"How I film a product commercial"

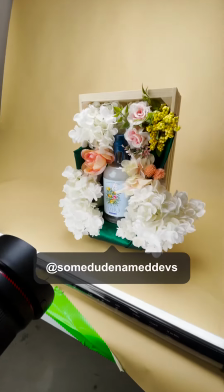All right, so today we are shooting this cannabis liquor. This is the set design I did for it.
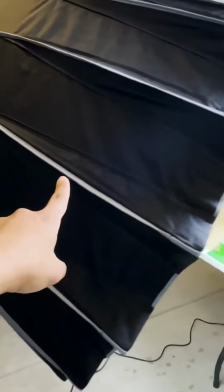For my light setup, I got the 120 over here. Shooting left to fill that in.
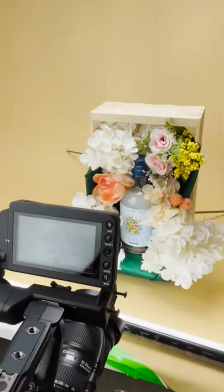There's nanlight to cover those shadows in the bottom in the 300 right over top to even everything out to make the bottle shine a little better.
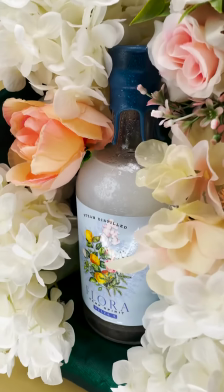Went through glycerin with some water. If you can see there, that glycerin really adds that wet look.
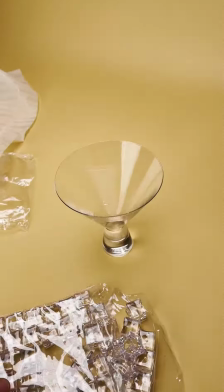So the whole time I'm shooting, it'll just stay there and constantly make it look wet. So whenever you see a professional video shooter or product shoot when they use ice.
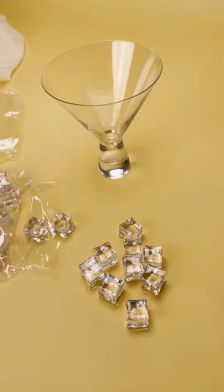Those ice cubes are fake.
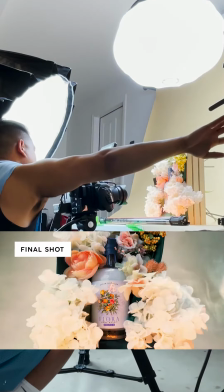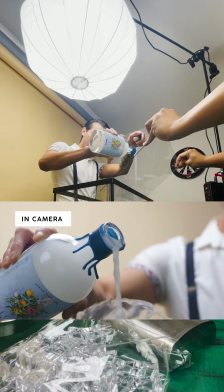Yeah that's great. Cut.
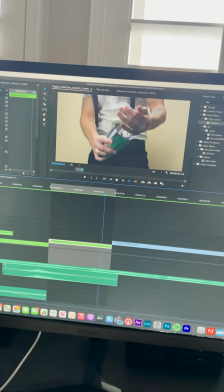So we need audio for this scene and I didn't record it while I was shooting so basically I am using zoom mic. Basically I have the video looping and I'm trying to match it. So now I need to get this shot of the ice going into the cup.
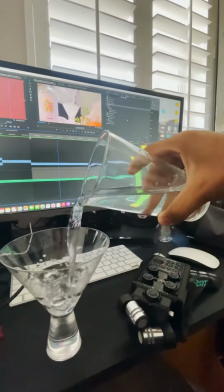So with proper set design, sound design, lighting here is the cannabis commercial.
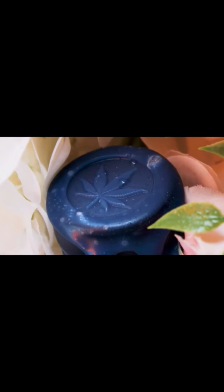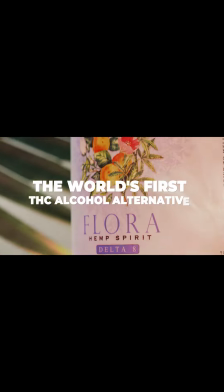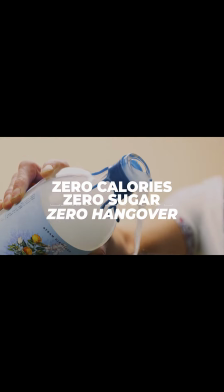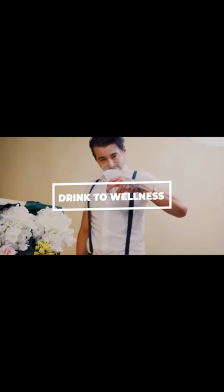if you guys want a full youtube video let me know i have a bunch of product shoots coming up save this video share with a friend and let's keep on creating